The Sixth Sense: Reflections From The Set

We got in there and I guess the nerves went away because I just got into talking about the character with them and talking about how much, you know, how Cole really feels for the people he sees and how the film was about communication.
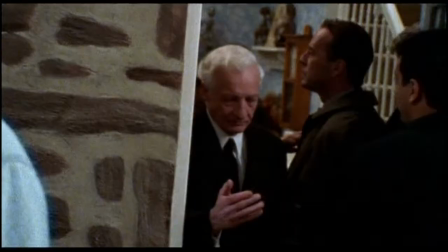[4:21]
It wasn't just about ghosts.
Put the camera on, Kyle. One last rehearsal. Okay, rehearsal's up.
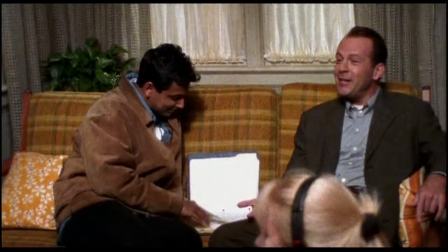[4:26] Last time for everybody to make mistakes.
He's a rare individual in Hollywood because most films come from modern fiction,
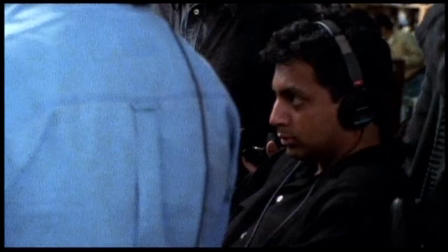[4:34]
modern novels, remakes of old films, remakes of TV shows from the 60s.
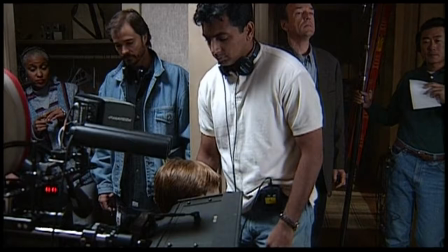[4:42]
And Knight just makes these stories up out of his head. He's a great storyteller. He thinks in big pictures.
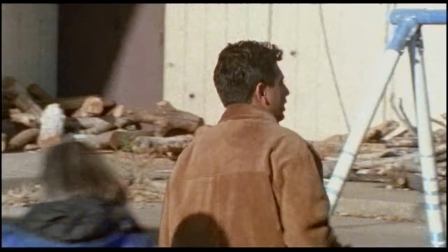[4:48]
I mean, although he does think about individual shots, he thinks about telling the story with the camera.
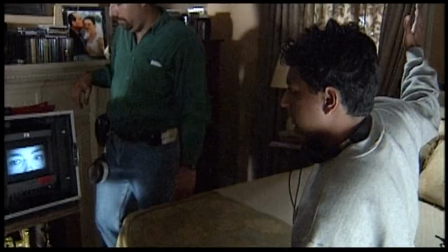[4:54] Like here? Olivia?
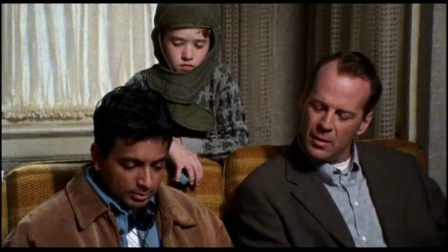[4:58] How's that, Kyle?
At a very early point in the film, it became very much less about a child psychologist as it was about a man searching for some answer.
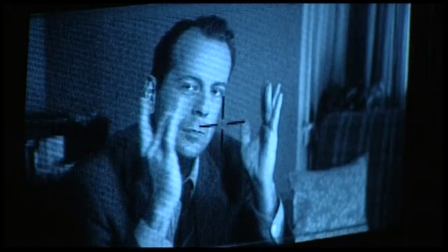[5:15]
Even though the answer was in the room with him, it was like he was stumbling about in the dark trying to find the door.
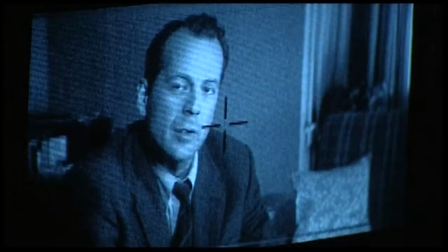[5:22] You're pretty quiet in school, but you're very intelligent. You've never really been in any bad trouble.
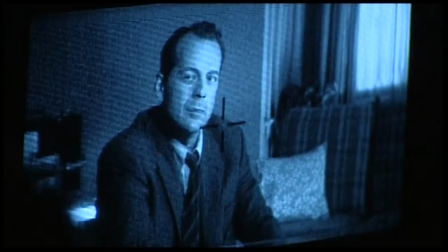[5:32]
I wrote Malcolm with very little dialogue, for obvious reasons, you know. His eyes become our narration. And so when the kid says something about drawings and that he draws people and he drew a kid, a guy with a screwdriver in his neck, his reaction and all of that stuff is so important,
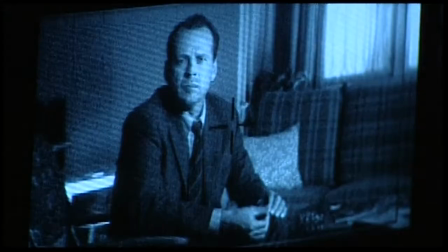[5:49]
you know, to see the arc of non-believer to believer in his eyes.
How do you draw now?
draw people smiling dogs running rainbows I never really thought of my character as being irredeemable or in need of redemption are you a good doctor I used to be he's quoted as being a brilliant psychoanalyst psychotherapist
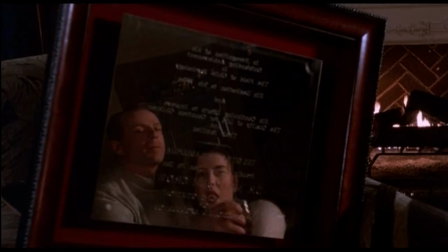[6:18]
child psychologist in the field of child psychology I actually thought of him as being less than
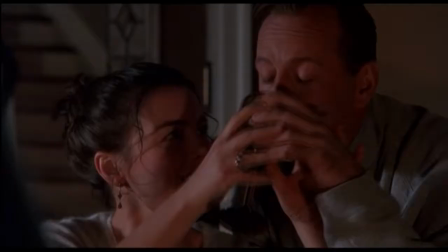[6:24]
brilliant. It was more that he, you know, kind of living a lie.
Concentrate.
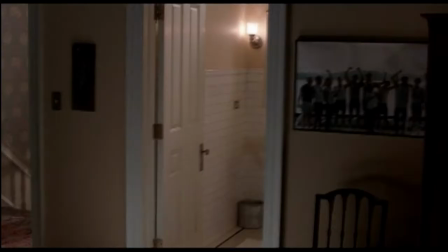[6:29]
He was just as scared as everybody else. I just had a stack of scripts that I had to read on a flight and that was the first one I grabbed. Vincent Gray is a very troubled kid and he does something very violent and he looks very scary. But deep down Donnie's, you know, a very, very sweet, caring person and he was, and so I said, wow, that would be very interesting to see that person at the lowest point, you know, it would hurt us to see that and would hurt Malcolm to see that. Prior to the shooting, it would hurt him, you know?
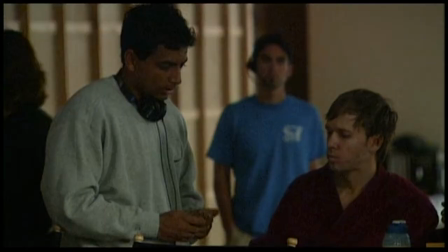[7:04]
And Donnie, basically, he was at a place in his life where he was ready to commit,
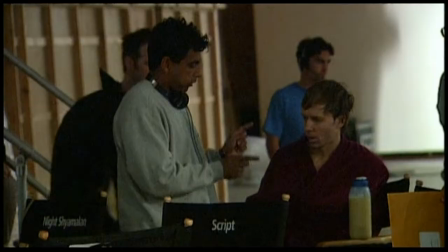[7:09]
you know, 1,000% to this five-minute scene that he had in this movie. I don't know how many people would have committed the way he did.
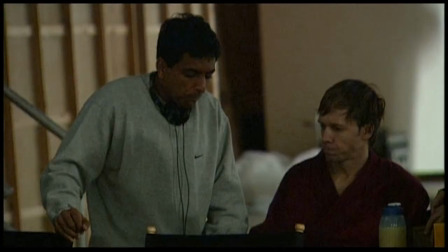[7:17]
This was five minutes of screen time. This dude was like, you know, really messed up.
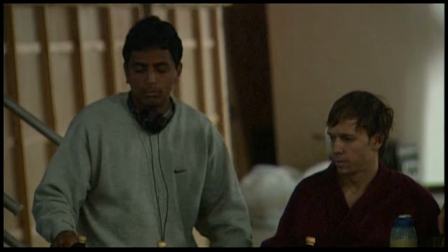[7:23]
The whole vibe of the set changed, you know. We were making movies until he walked onto the set. A character like Vincent, I mean, how could you really relate to him?
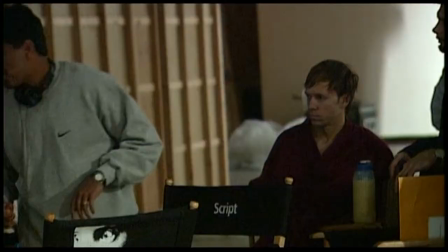[7:31]
He's just been tortured his whole life. You know, he's been hiding his whole life. He's been in pain his whole life and not had anyone to help him.
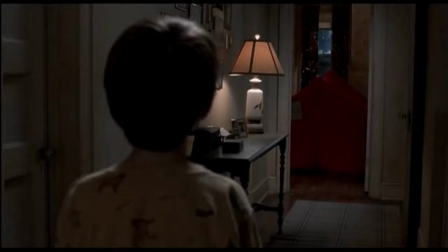[7:39]
He was told that he had mood disorders or that, you know, there was some emotional problem, and there wasn't. I mean, there was a much greater problem. He had the same problem that Cole had, you know, he saw dead people. I didn't quite know how to prepare for that,
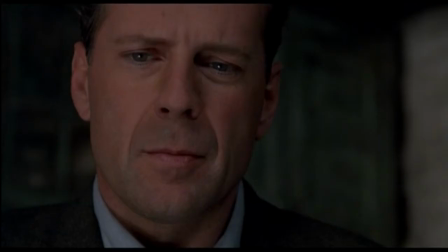[7:56]
other than to sort of tap into feelings and fears that I had as a child and that still linger inside.
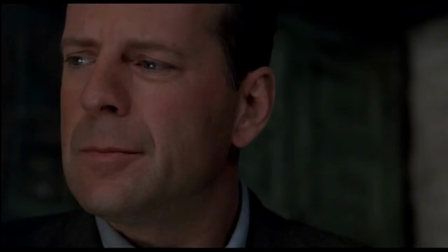[8:05] Vincent, why are you crying?